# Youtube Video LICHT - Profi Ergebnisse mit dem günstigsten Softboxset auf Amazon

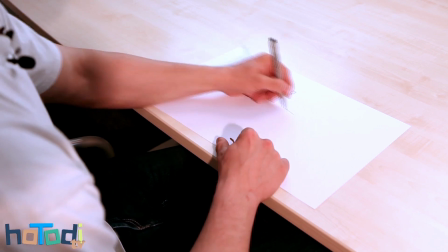Wir haben hier die Kamera, hier den Tisch,
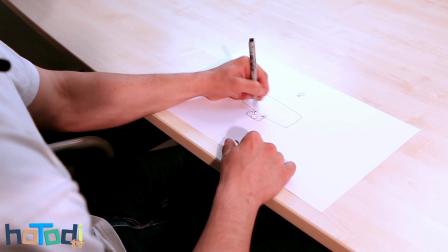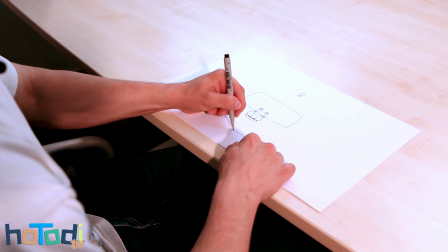hier sitze ich und hier ist der Hintergrund.
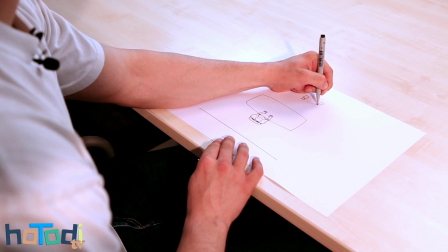Eine zweite Kamera ist übrigens hier positioniert.
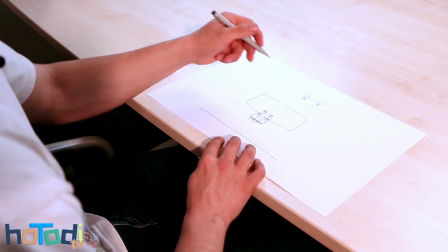Damit nun das Gesicht optimal ausgeleuchtet wird, positioniert man diagonal eine Softbox
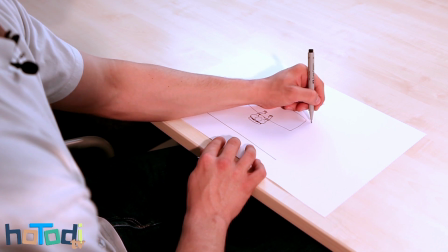auf die eine Seite und eine Softbox auf die andere Seite,
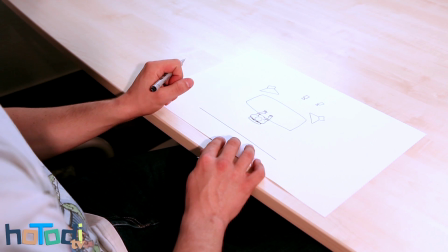dass hier jeweils beide Gesichtshelden mit einem gestreuten weichen Licht ausgeleuchtet werden.
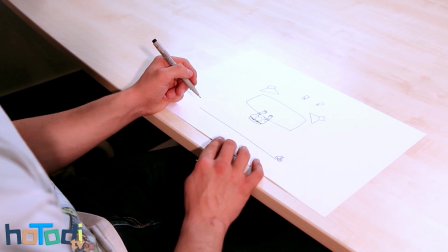Möchte man der Person jetzt noch einen finalen Touch geben, kann man die Person noch schräg von hinten mit hartem Licht bestrahlen. Auf dem Video erscheinen dann leichte Konturen mit dem Licht um die Person herum und das sieht dann noch einmal etwas besser aus als nur mit zwei Softboxen.
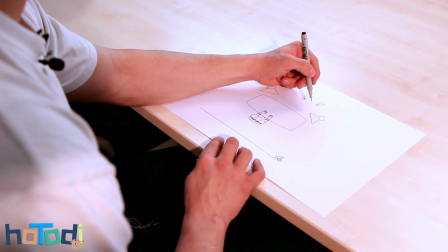Wer ganz auf Nummer sicher gehen möchte, der kann natürlich auch noch über die Kamera, so wie wir es in diesem Fall gemacht haben, eine weitere Softbox platzieren, die da frontal von oben nochmal weiter Licht streut,
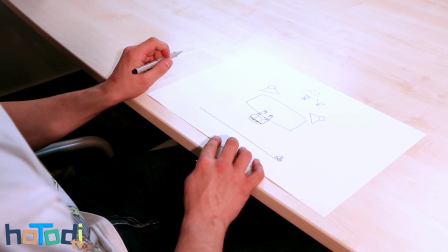beziehungsweise auch von der Decke nochmal das Licht anschalten, dass auch von oben die Person optimal ausgeleuchtet wird.
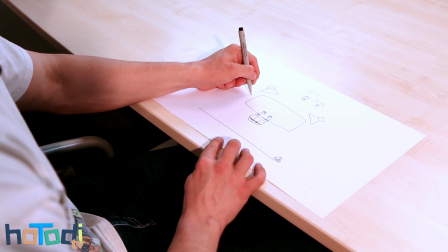Also, das Wichtigste am Anfang, die zwei Softboxen,
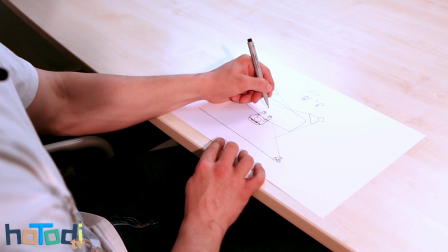dann kann man hinzufügen, das harte Licht, schräg von hinten,
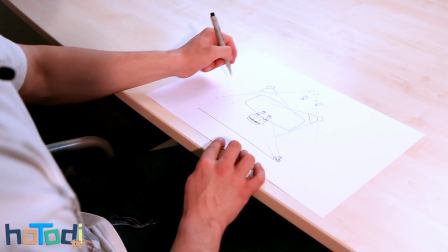Optional am Ende natürlich dann noch die Softbox von vorne bzw. von oben, sodass man die Person optimal ausgeleuchtet hat. So, ich hoffe, ich konnte euch mit diesem Video ein wenig weiterhelfen. Ihr wisst nun, wie ihr euch vor der Kamera lichtmäßig am besten in Szene setzen könnt. Wenn dem so ist, gebt dem Video einen Daumen hoch, abonniert auf Rotor.de TV, um keine weiteren Videos auch jetzt aus der neuen Reihe Filmmaking mit mir zu verpassen. Wenn ihr mehr von mir sehen wollt, dann schaut doch auf meinem privaten Kanal vorbei, ist alles in der Videobeschreibung verlinkt. Schau noch nächstes mal wieder ein und die wissen Bescheid. Bleiben fresh, bleiben sauber und wie immer. Ah, haut rein!
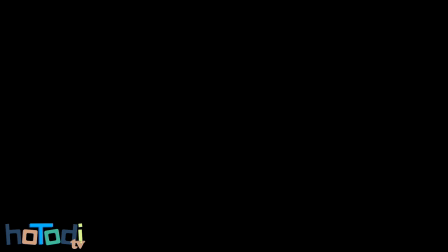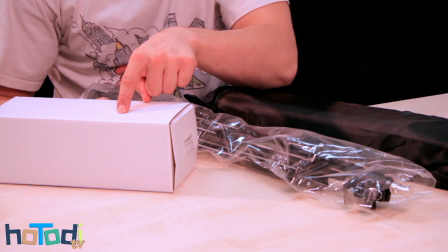... und eine Lampe. Alles mal zwei. Servus. Ich bin grad am Aufnehmen, ja. Du kannst reinwinken. Moishe! Cool. Ist alles voll umgebaut.